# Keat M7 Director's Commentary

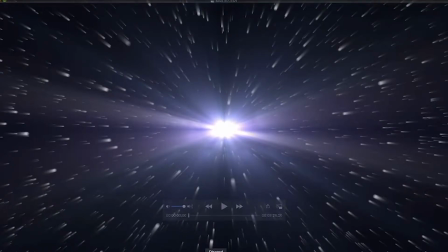(0:00)
yeah, so this is Keat's Halo Reach Montage 7 that I edited.
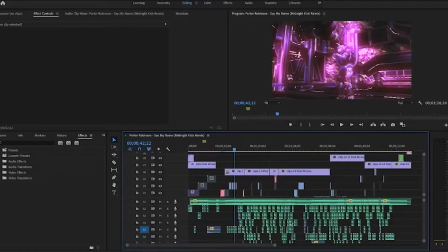(0:05)
Um, I will say I didn't do any prep for this. I literally just opened up the project and opened up the file.
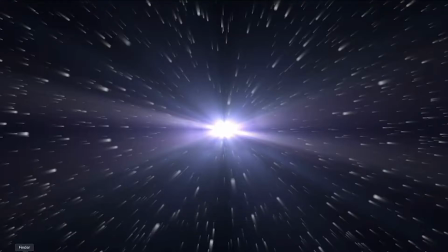(0:12)
I actually finished this. When did I finish this? August 6th.
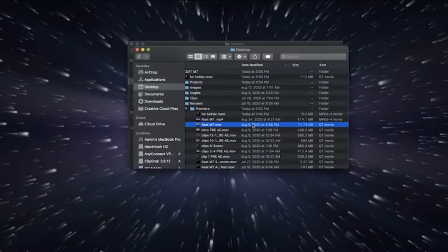(0:19)
So it is September 9th. So over a month ago, I actually finished this. This is literally the render. Actually, this one, technically, it's the same thing though. Um, this is the finished project.
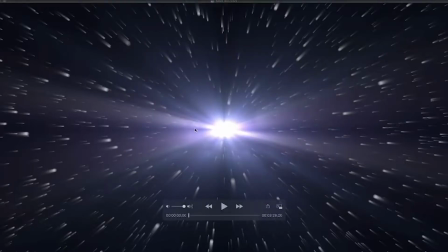(0:35)
So it's a little old, so I'm not entirely familiar with every little thing I did, but I'm gonna try my best here. So just bear with me, guys. But yeah, I think let's just get into it.
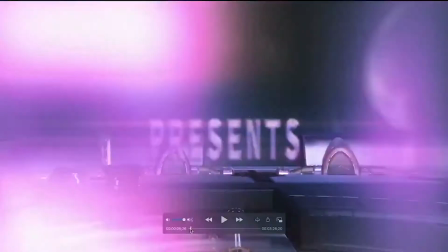(0:48)
So at the beginning here, I'm not gonna talk about every little thing, but
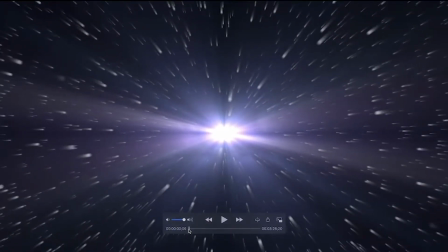(0:55)
this right here was using a stars effect in After Effects, and I used a glow that I took a fast blur to, and I just stretched out the fast blur as much as I could, and then I zoomed in the glow,
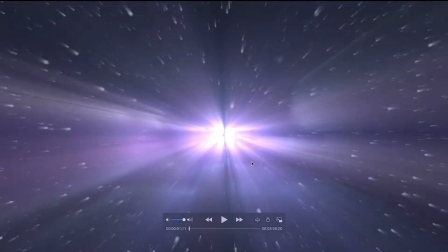(1:12)
and you can actually see I just scaled down the
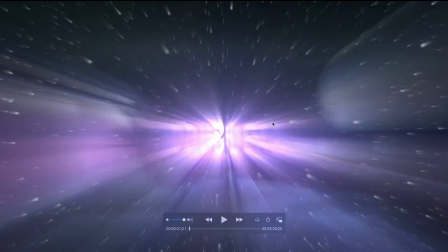(1:16)
original footage and blurred it so much that you can't even tell.
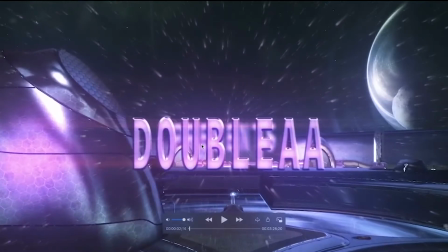(1:23)
And that kind of brings it in with the song. So then we have some text. This text I made in Photoshop.
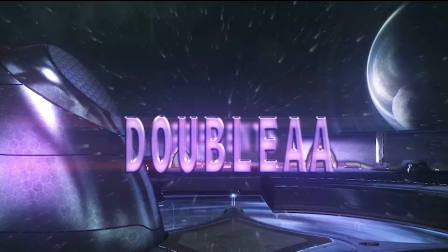(1:30)
You can probably make this text pretty easily in After Effects, but I find it easier in Photoshop.
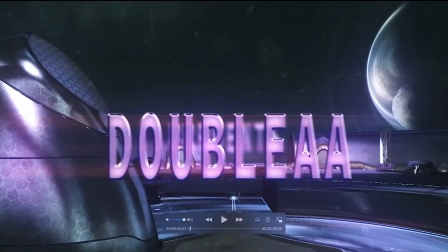(1:38)
So I just pretty much make the text, render it out as a picture, and then put it here.
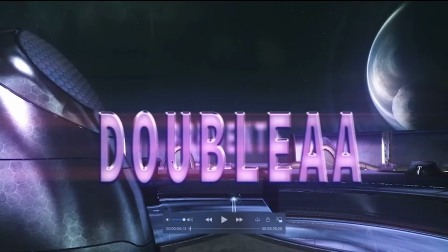(1:44)
So this text is pretty much using some bevel and emboss, a little bit of texture, gradients,
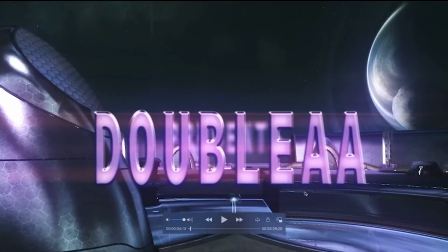(1:53)
some glows, and some coloring. They're not super complicated.
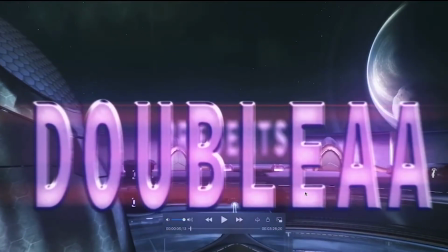(1:58)
And then I 3D tracked it to this angle, blurred it out once the camera gets close.
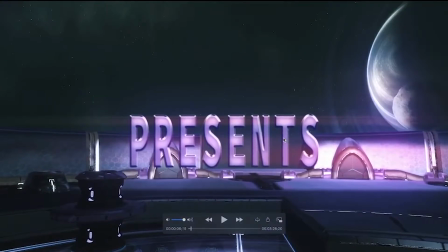(2:05)
Did the same thing here, track that, says presents. Oh, the man himself.
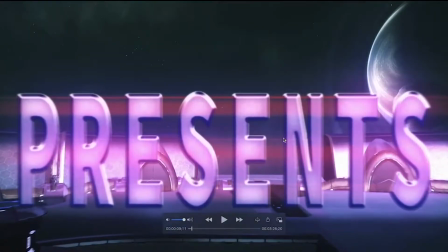(2:11)
Yo, what's up, Keat? I just started actually, man. And by the way, this angle I used Twixtor to speed up.
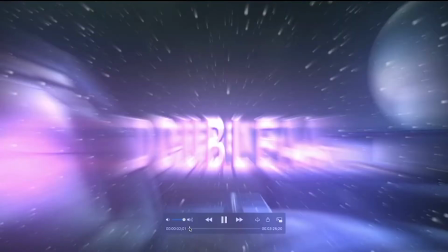(2:20)
I didn't use anything else, so
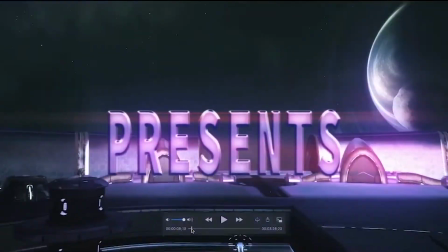(2:26)
I used some velocity in Twixtor to do this. Then this is just a simple cross dissolve.
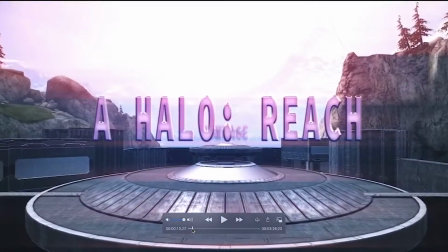(2:31)
It's literally all it is. And then it's pretty much the exact same thing here, with some glow and color correction added in the background.
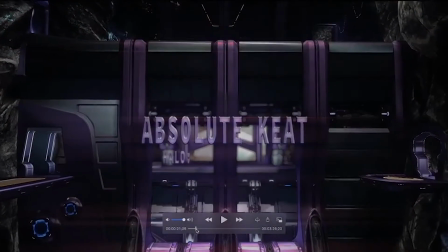(2:40)
But it's pretty much the exact same premise. And then we have this where it says Absolute Keat Halo Reach Montage 7.
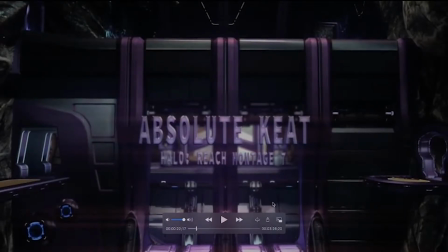(2:48)
Now I will say I did make this a little hard to read. That's my fault. I consider that a mistake. But at the same time I was a little too lazy to go back and fix it personally. But this effect right here,
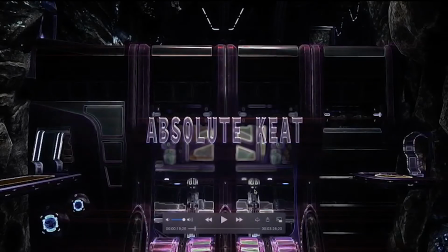(3:06)
wait for it, I'm going frame by frame. Right here, this kind of outline is called fine edges. It's a pretty nifty effect because you can kind of just like really outline a lot of the highlights and make it almost look sharpened.
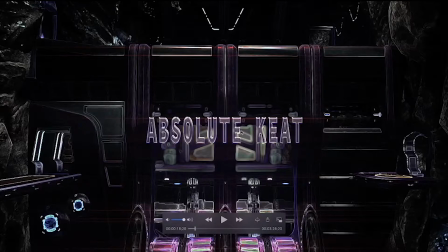(3:21)
And you can also, if you want, tint it so that the outlines are representative of a certain color. I just did kind of the basic standard version, which actually I think worked pretty well.
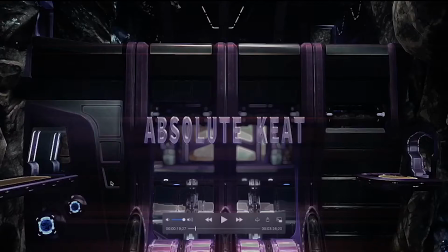(3:31)
I'm editing a Rocket League Dead by Daylight highlight videos, so now I'm looking for tips on my crossfades.
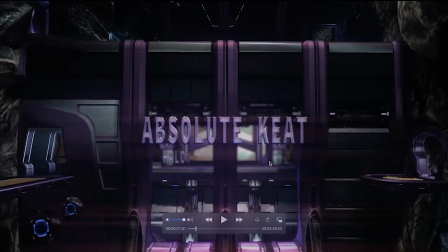(3:39)
And then I also blurred the background of this angle a little bit to give it a little more depth. Had a little wipe transition.
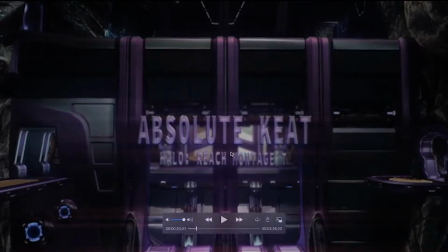(3:46)
Again, 3D tracked it. Nothing too complicated here. And then a blurred fade out.
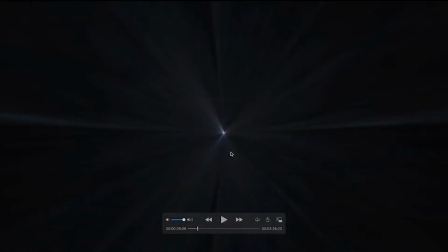(3:56)
And then right here, this I actually uploaded to Twitter earlier today. This is actually not as complicated as you might think.
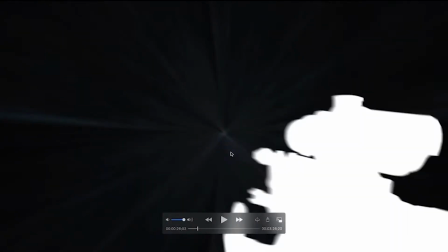(4:05)
It's literally just a masked out sniper of him reloading, and I made it purely white. And I just went a few frames, did one frame mask, went a few more frames, one frame mask, did it again, did it again, did it again, one more time, keep going.
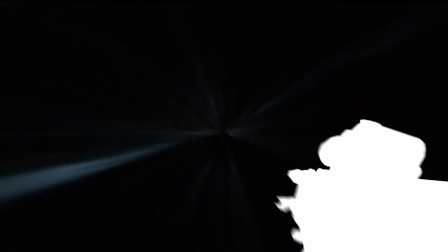(4:33)
And then I actually, right here you can see I did 2 frames because I think the
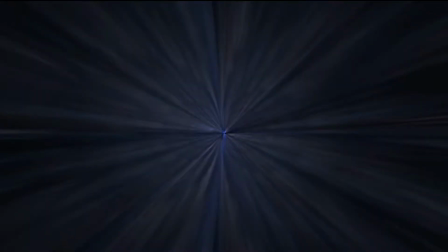(4:42)
song called for it. And then oh, right here, sorry.
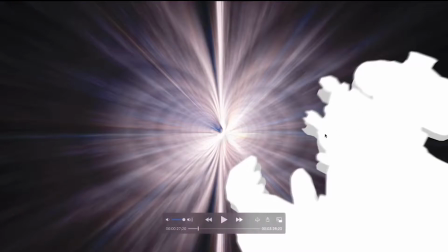(4:47)
And then here, just to add a little bit more depth, I actually just moved this mask a little bit and added a little gray,
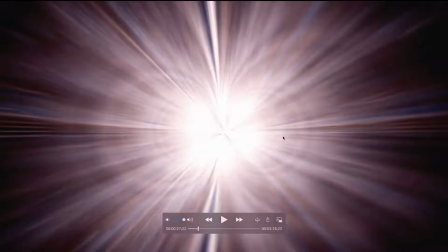(4:54)
so there's a bit of, so it looks like there's more motion.
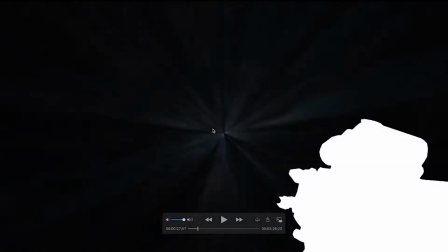(5:00)
Now this effect right here, this random effect is actually an interesting effect.
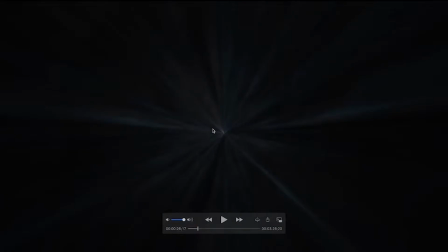(5:08)
It's called, I think it's called flow motion in After Effects, and what it is it can pretty much distort any footage big time.
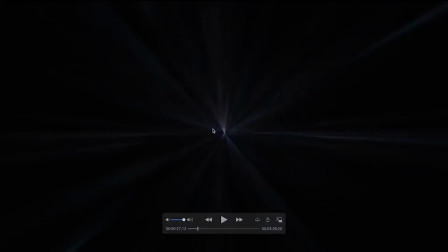(5:18)
So I just took one of your clips, Keat,
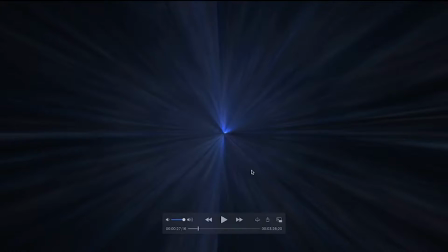(5:23)
and I just added it, and I added some fast blur, I added some glows and some tint and some coloring,
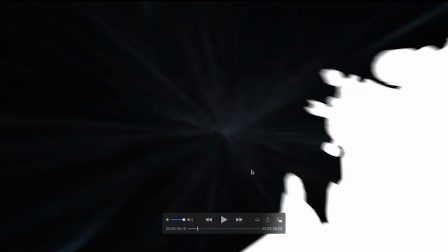(5:31)
and pretty much just made this. So I think I duplicated some keyframes so it looks like it's,
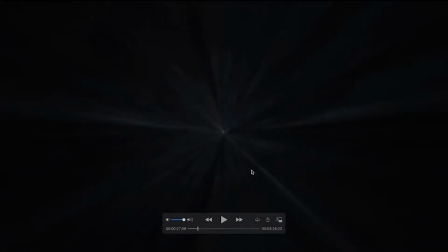(5:41)
like you can kind of tell, it's like, okay, right, let me go back to the beginning. Right here, it's kind of zooming in. And then it starts over.
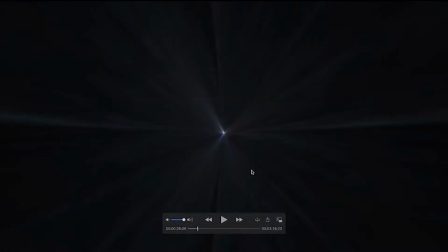(5:56)
So right here, starts over, zooming in.
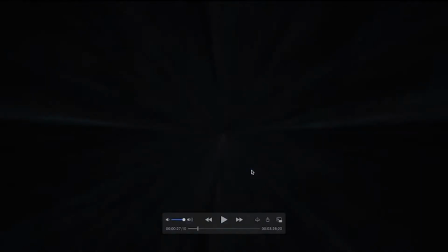(6:01)
It's kind of hard to explain what exactly I'm doing, but it was pretty much to show that it looks like you're flying through this weird space vortex thing.
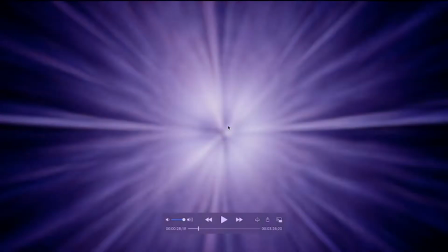(6:08)
And then it ends with this thing, which is kind of just a random effect that I then blurred out.
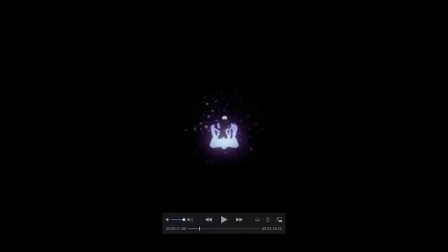(6:15)
Then we've got the Halo's back logo, which I just added some, I think that I used fine edges on this to kind of have it more look like a spacey effect. Made it so the stars don't cover up the whole screen, blah, blah, blah. And then had it kind of turn into this weird, and there's an effect,
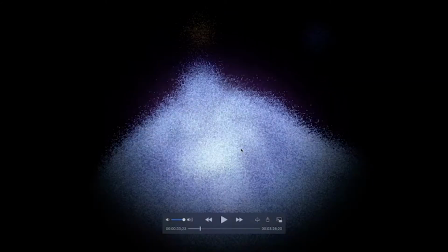(6:40)
I think it's like ball action or whatever in After Effects, which it can kind of separate this so it looks kind of,
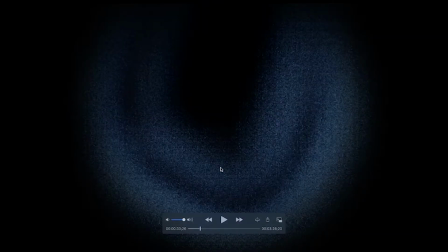(6:49)
I don't know how to explain it.
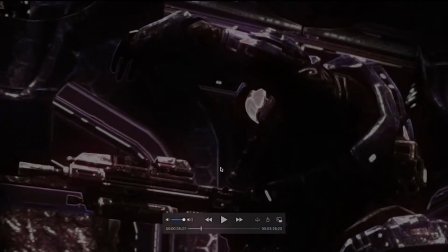(6:51)
Then this is just a bunch of angles, and this was using some glow,
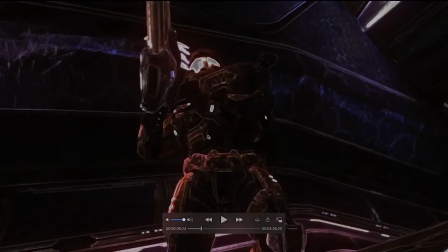(6:58)
the fine edges again, but more, I added some more effects, I added some tint so it only gets kind of a purpley reddish glow.
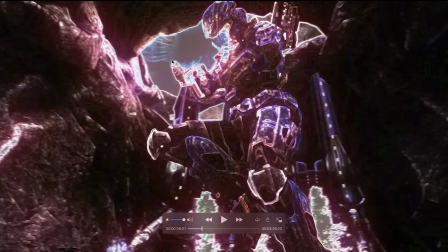(7:08)
So you can see like right here, it kind of, I think I used certain blending modes too so that it would add more effect,
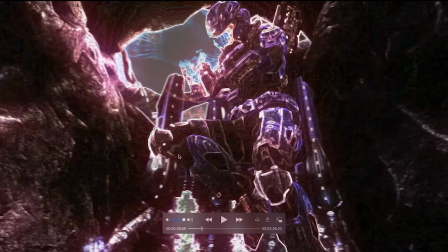(7:14)
but you can kind of look and see all the different colors and stuff that, I don't know, there's a lot of like random colors and stuff. Is this what Kree was helping with?
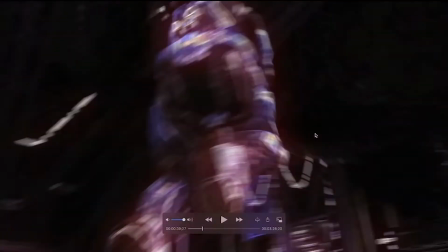(7:28)
What do you mean? What do you mean by that?
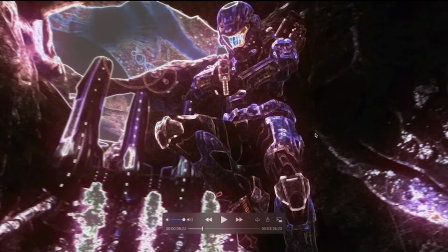(7:33)
Keat, I don't know, I don't remember off the top of my head what he's helped me with or not.
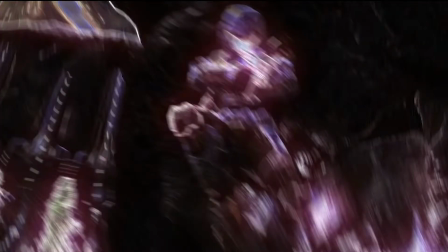(7:38)
He said he was staging angles. Oh, I haven't staged an angle with him before, I don't think.
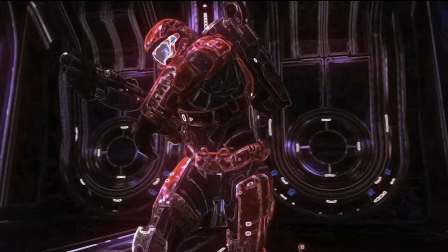(7:44)
No, this was all me. All the angles staged in this video were pretty much me, from what I can remember.
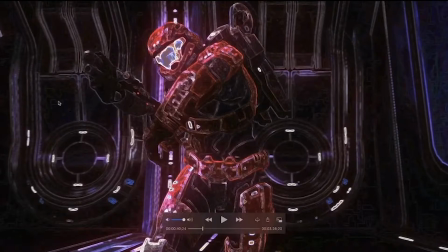(7:51)
But yeah, anyway, so you can see just a bunch of colors here. But with this, though,
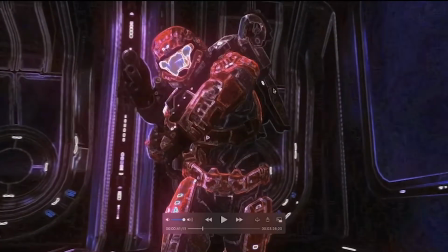(7:59)
I will say YouTube probably didn't get as good of a quality because with this and I added some noise,
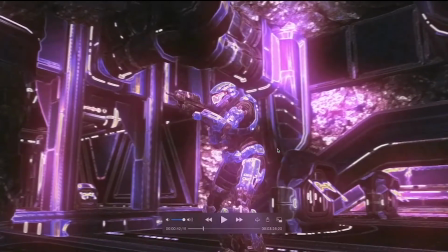(8:05)
it probably didn't bode well for the compression system on YouTube. Maybe it was Devin.
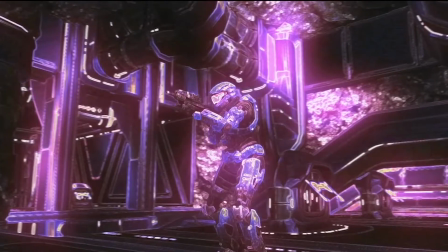(8:11)
It was probably Devin because I know Devin needed some help staging angles.